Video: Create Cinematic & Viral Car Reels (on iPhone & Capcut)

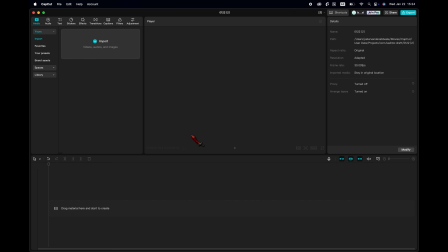248s
Capcut is free to download and it's beginner friendly, but you can use any other editing program.
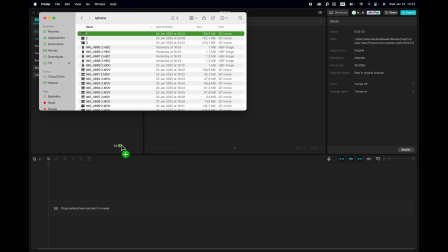254s
So I'm going to start with my first clip, which is the one in the middle.
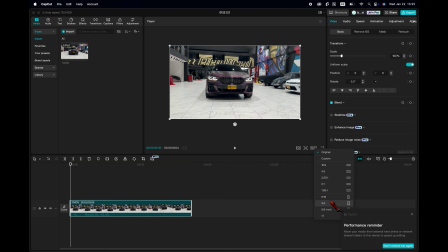259s
I'm going to set my aspect ratio to 9:16 vertical resolution.
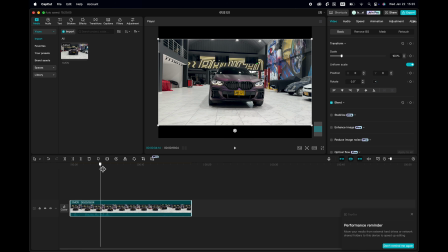265s
I'm going to select the best part of my video of about 5 to 8 seconds and I trim it to my desired length.
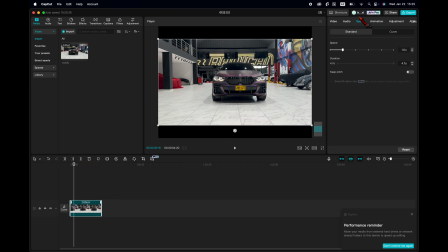272s
If you want, you can slow down your video by going to speed and slow it down here. If it appears to be choppy, just select this button. And if you want, you can add some stabilization right here.
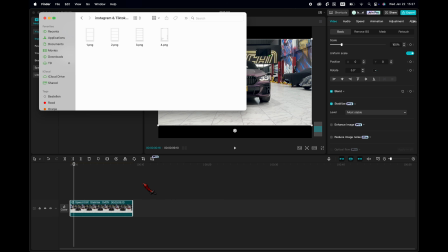287s
Now drop one of your desired grid lines into the timeline. If you want a 3-stacked video, take this one.
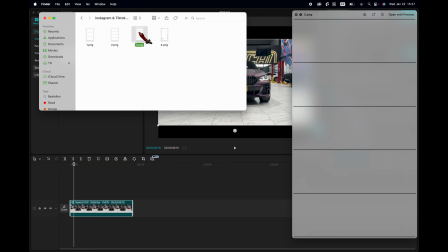294s
If you want a 4-stacked video, this one, or a 5 stacked video, you can do this one.
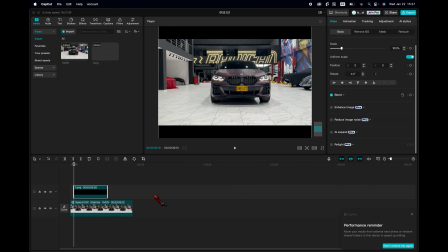300s
Now drop the desired grid lines file into your timeline.
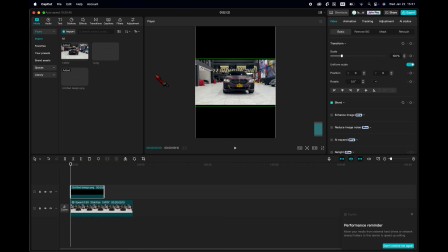304s
This will help you get the exact same video size for all clips, making them look very aesthetic. You can download all these grid lines for free, link in description. Now make sure it's at the beginning of your timeline and stretch it to the length of your bottom middle clip right here.
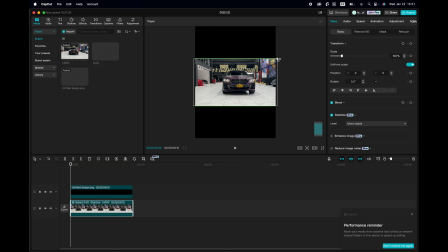322s
So you see we have to stretch it here a little bit. So we are going to match it by dragging this corner to make it a little bit bigger. For the 4 or 5 stacked video, you can select your video, go to mask,
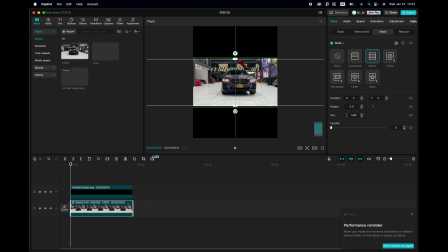335s
make a mirror mask to adjust it exactly, because then your videos will be smaller.
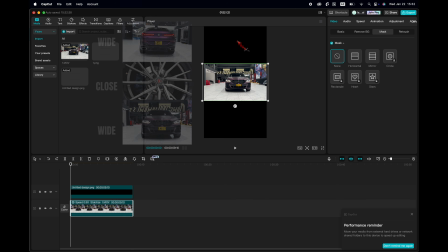342s
Now next up, what I usually do is I alternate wide, close, wide, or close, wide, close.
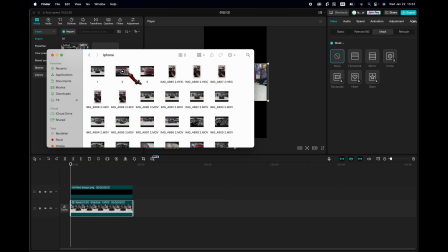350s
This will make it visually more appealing. Now select 2 clips that align with this idea
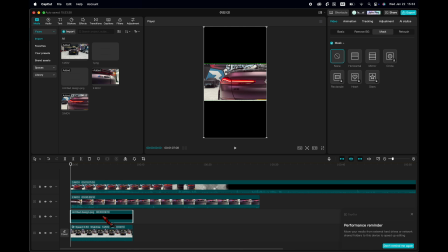359s
and make sure that you put the grid line on top.
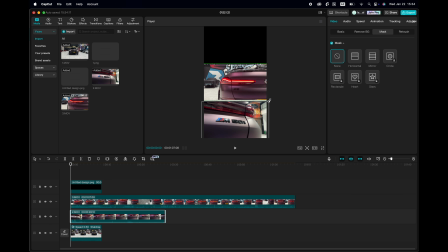362s
Drag 1 clip to the bottom, extend if needed, drag the other clip to the top, extend if needed. You can now delete the grid lines. Now select the best part for this clip, stabilize if necessary, and adjust the speed if necessary.
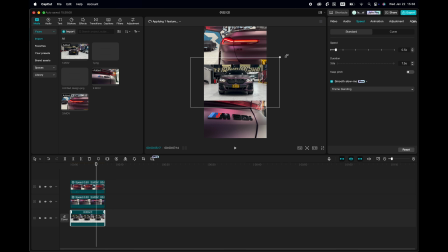381s
I'm just going to zoom in this clip a little bit to make it more attractive and to fill the frame, because we have a lot of empty space. Now what is also important to make your video look good is that you alternate the direction of the movement. So this one moves left, right, left. But as you can see, this one moves to the right, but that's no problem.
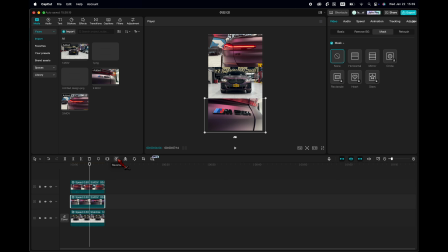404s
We're going to select that clip and we are just simply going to reverse it by clicking the reverse button. So now this clip moves left, this one to the right, and this one to the left. Now let's add some spice. We go to filters.
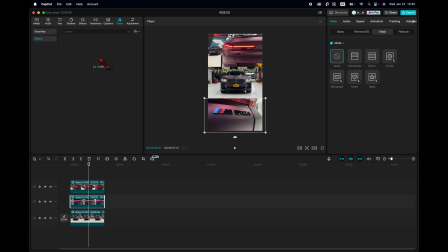419s
I'm going for the quality filter number 2.
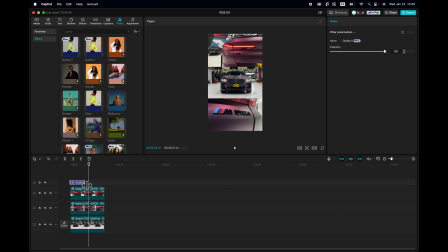424s
I'm going to drag it in from the beginning to the end. And then we have something like this.
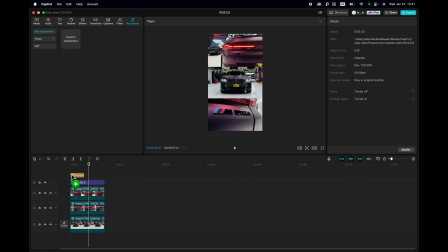429s
Then I'm going to adjustments. I'm going to add an adjustment clip from beginning to end. I'm going to curves. I'm going to drag a dot here, here, here. And I'm going to slightly lower this one, higher this one, to give it some extra contrast.
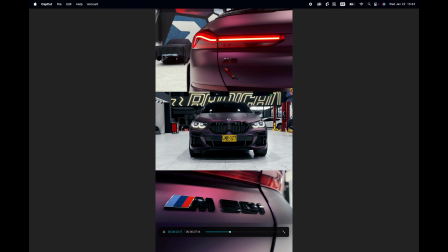448s
Now check your video and see if the speed matches of all 3 clips, and if necessary, change it.
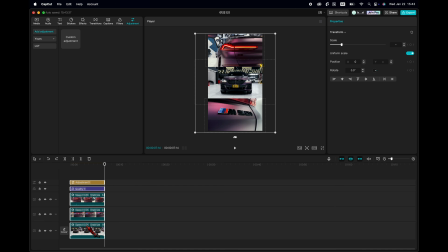455s
To create this cool boomerang effect, select all your clips, right click, create compound clip, copy, paste, drag it next to it, and reverse the second clip. And if you want, you can just play around with other clips to create other stacked videos.
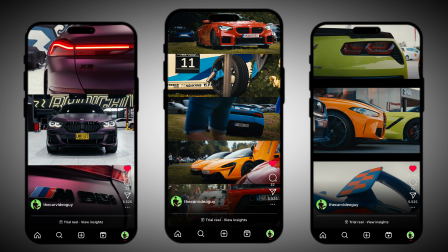474s
Add some trending audio and you should have something like this. If you want to learn more cinematic car shots made on mobile phone, make sure to check this video next.